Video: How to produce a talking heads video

So your people have plenty of expertise and information to share with your customers and clients and you know that they will be really good on video. But whether they're presenting to camera, they're using autocue or being interviewed, what are the tips and tricks you need to know to make the best possible Talking Heads video? One person talking for ages can get a bit dull. So you might want to think about having several people in your video and cutting between them in short clips. If you only have one presenter, there are a couple of things you can do.
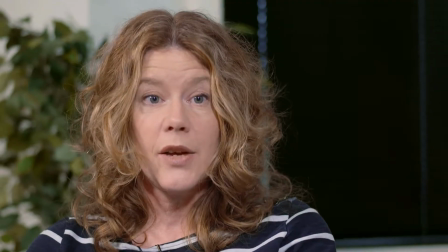30s
Firstly, film both a wider shot and a closer shot so that you can cut between the two for a bit of variety.
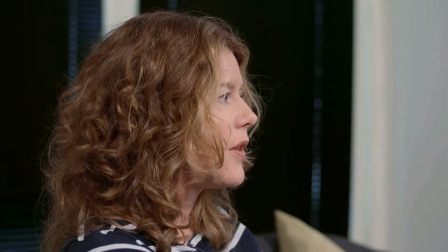37s
Or alternatively, you could have two cameras set up so that you can cut to the shot from the side as an alternative. Another way of making it easier for the presenter is if you use cutaways or B-roll.
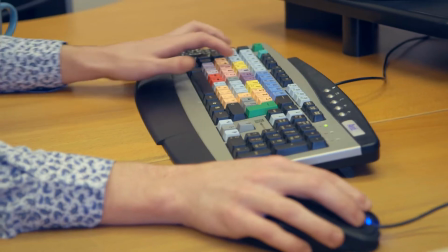48s
These are shots that are filmed perhaps around the location, around the business. so if for example your presenter makes a mistake you can simply cut that out and cover the join with some shots of other things and ideally these shots will be supporting what they're saying so they will all add to the story let me give you an idea of what you can do if you haven't got a lot of time and perhaps you haven't got a lot of options for cutaways
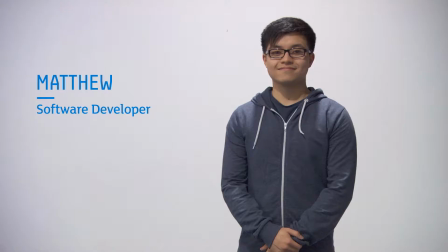72s
one of our clients asked us to make 14 recruitment films and to film them all in one day so we knew that we would just about have enough time to interview each of the people we were going to speak to.
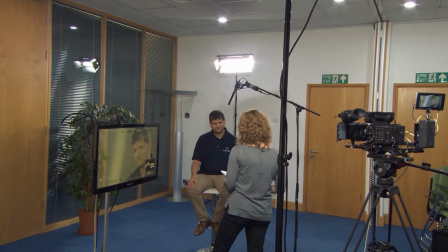84s
What we did was take a second camera with us and get shots of the crew so that you can see how the videos were put together.
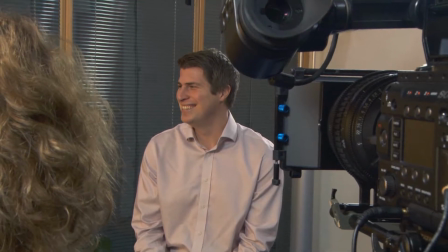90s
Gives you a little sense of behind the scene and brings the films to life.
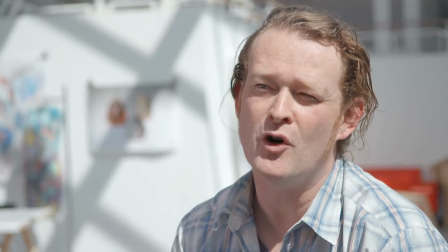95s
Having said all that these days it's really on trend to do what's called jump cutting which means that the editor would choose to take out words that he doesn't really fancy instead of covering the join with cutaways.
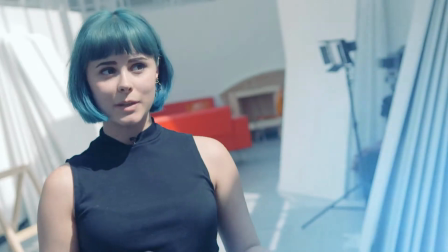106s
In this example you'll see here is a video that we made for Nottingham Trent University in which we
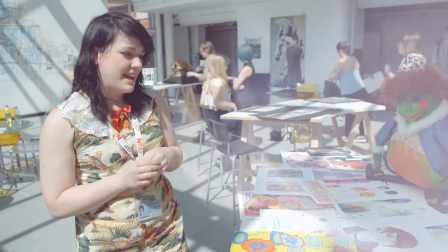111s
interviewed a number of students but we decided to make jump cutting a feature of the edit style. That combined with a colour grading gave the video a really contemporary look. These are just a few techniques that you can use if you're making your own Talking Heads video. If you'd like any more help and advice do get in contact.